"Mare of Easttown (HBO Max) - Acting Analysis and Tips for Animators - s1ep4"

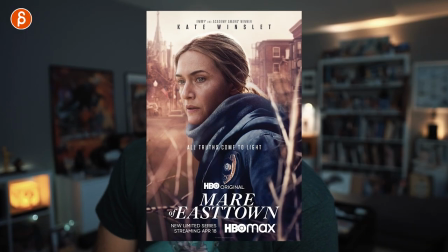Welcome back to Under Acting Analysis and Tips to Animators, and today I'm going to continue the Mayor of Easttown series, and we're going to take a look at a lot of clips, including character interaction,
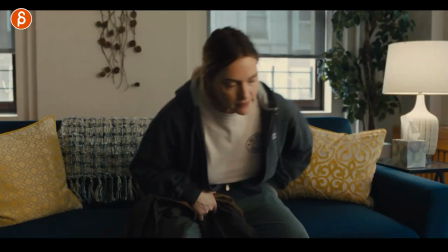character reaction, prop usage, composition, body language, and much, much more. It's a packed episode this time, so let's go. And this upload is going to cover episode four with one clip from episode three, and it's actually, it's a lot of clips, but it's a compilation of a lot of little things, like little character moments, reactions, a lot of cool little tips and tricks that you could use in your shots. But before I continue, and if you're here for the first time, hi, my name is JD, and I do acting analysis clips like these.
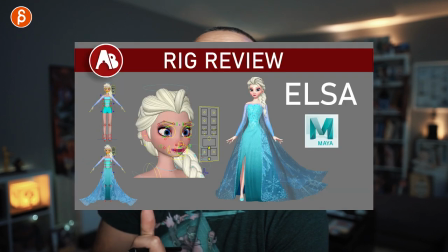I do animation analysis clips. I do animation lectures. I do re-reviews, product reviews, workshop feedback, and all kinds of stuff on this channel. You know it. This is the pitch. So browse around, check it out. If you like it, subscribe. If you don't like it, watch it, and maybe then you like it. And if not, thanks anyway for watching. And that's it. That's the pitch. So let's get to the clips. And I'm going to start with that episode three clip where she prepares the garbage bag.
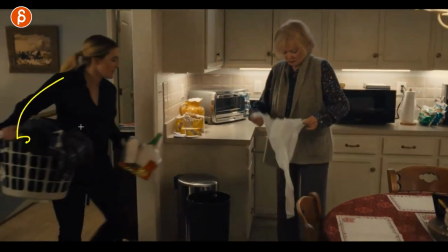And also just a little interesting side thing of holding this gives you an immediate asymmetry with that lean holding something there i'm always a fan of props
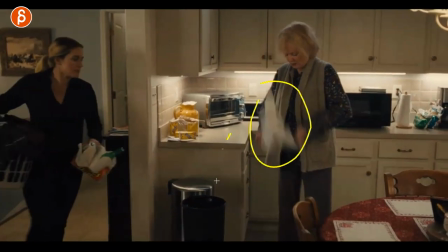as you know but the thing is that she prepares the garbage back to go in here and she just throws it in there and it's her
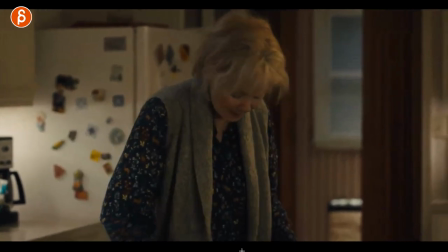reaction oh and the reason i'm showing you this is that if you have multiple characters even
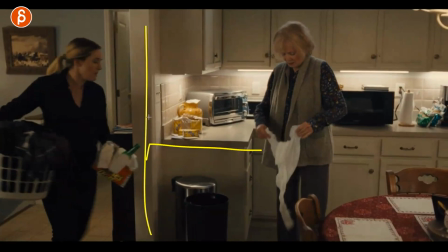if it's one character and one character is you know if that's the edge of the screen and maybe the hand just comes in to drop something in. But if you put your character in an environment, set the props and people doing things, make sure that your character is aware of the surroundings.
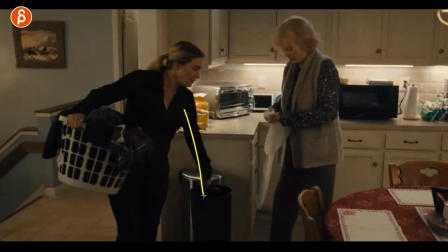It's something that's going to be in this episode, but it's something where if someone does something, it's probably going to affect the other character.
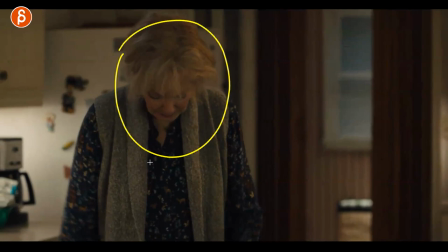And those are the moments that are silenced, where you don't need the ellipsing. This could be in a pantomime piece, this could be an ellipsing piece, but this gives you the moment of, I'm going to do something really funny or dramatic or interesting before you continue with all kinds of ellipsing.
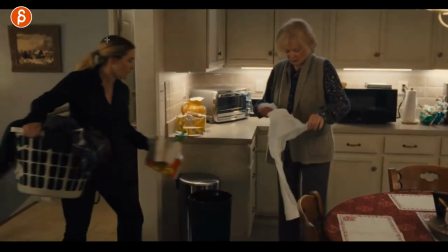So all those silent moments, you can use those where one character does something to someone else, to something that affects someone else.
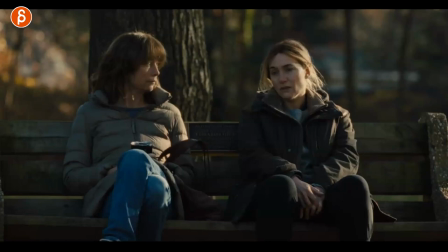A lot of options, a lot of creativity options. And now we're starting with episode four. And this is about them and their friendship. And to me, it's the distance where they're friends, but something's going on. I'm not going to spoil it too much, but something's going on. There's a visual distance between the two. And as it continues and she asks, are you going to still be with me?
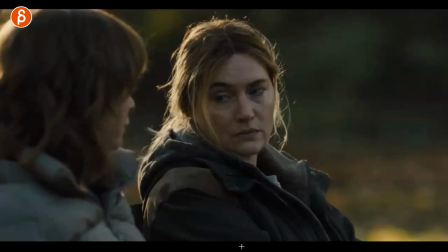Are you still friends? And she says, yes, we're going to do this. You can see this. It's the lean towards the character and that. Again, it's done in silence. I think it's really sweet. And if you have multiple characters, when they sit, think about how far apart do they sit?
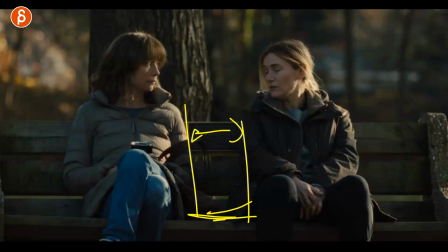What does that mean? Does that show us something about their relationship? And then you can use that gap to do something like this.
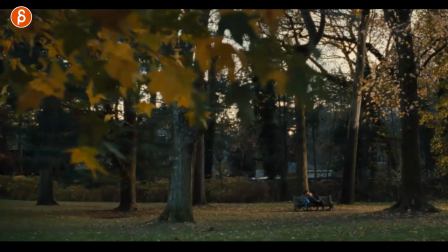And even afterwards, she gives her a little kiss on the head. You can see there is a very sweet relationship between the two.
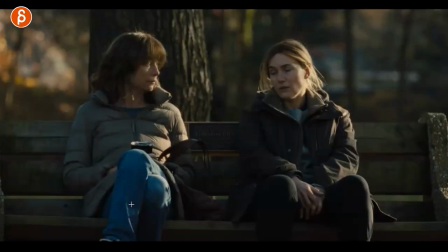So if you have multiple characters, think about their composition, think about their relationship and their spatial relationships, So that the audience understands a bit more. Like it's a hint at how they feel towards each other. And you know other subtle details potentially. This is about props.
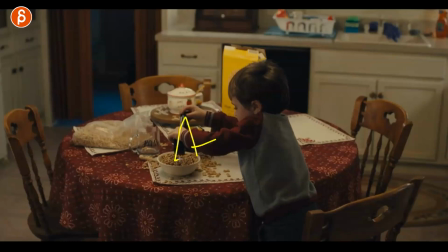Because I love what he does here. He's got the toy. And he shovels the cereals. It's great. Why am I showing this? It's because I a lot of times mention to my students. That on the Demerrill you need kids. Because usually it's used to be a male adult. Now we have female rigs.
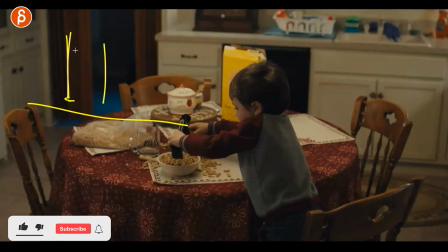It's much better. But then they're usually you know male female in their what? 20s maybe 30s but you can have really older people really young people in a different scale all and so on so but if you
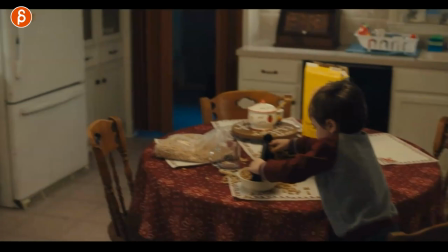have a kid you got to be aware that the kid has to move and react and act like the age-appropriate kid because a lot of times you shoot
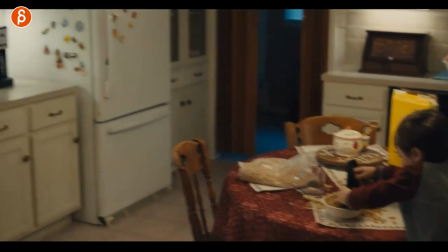reference and then you act things out and would you do things like that not in terms of ideas but in terms of movement just be very aware
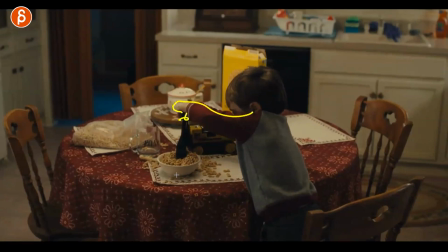of how you know not coordinated they can be how clumsy and what they would do with certain props Again, I love the combination of props with the kid and what the kid would do with it. What I also love is when Mare comes in.
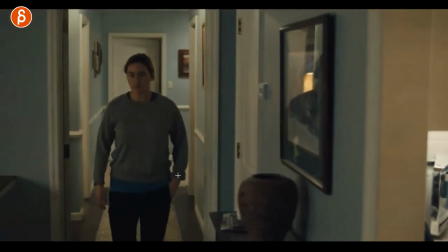Ready? Comes in and she's going to start looking into the kitchen.
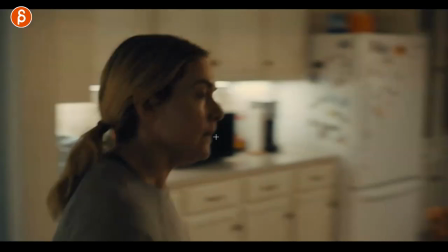And there. And now she sees the kid. And that's it. And that's the reaction.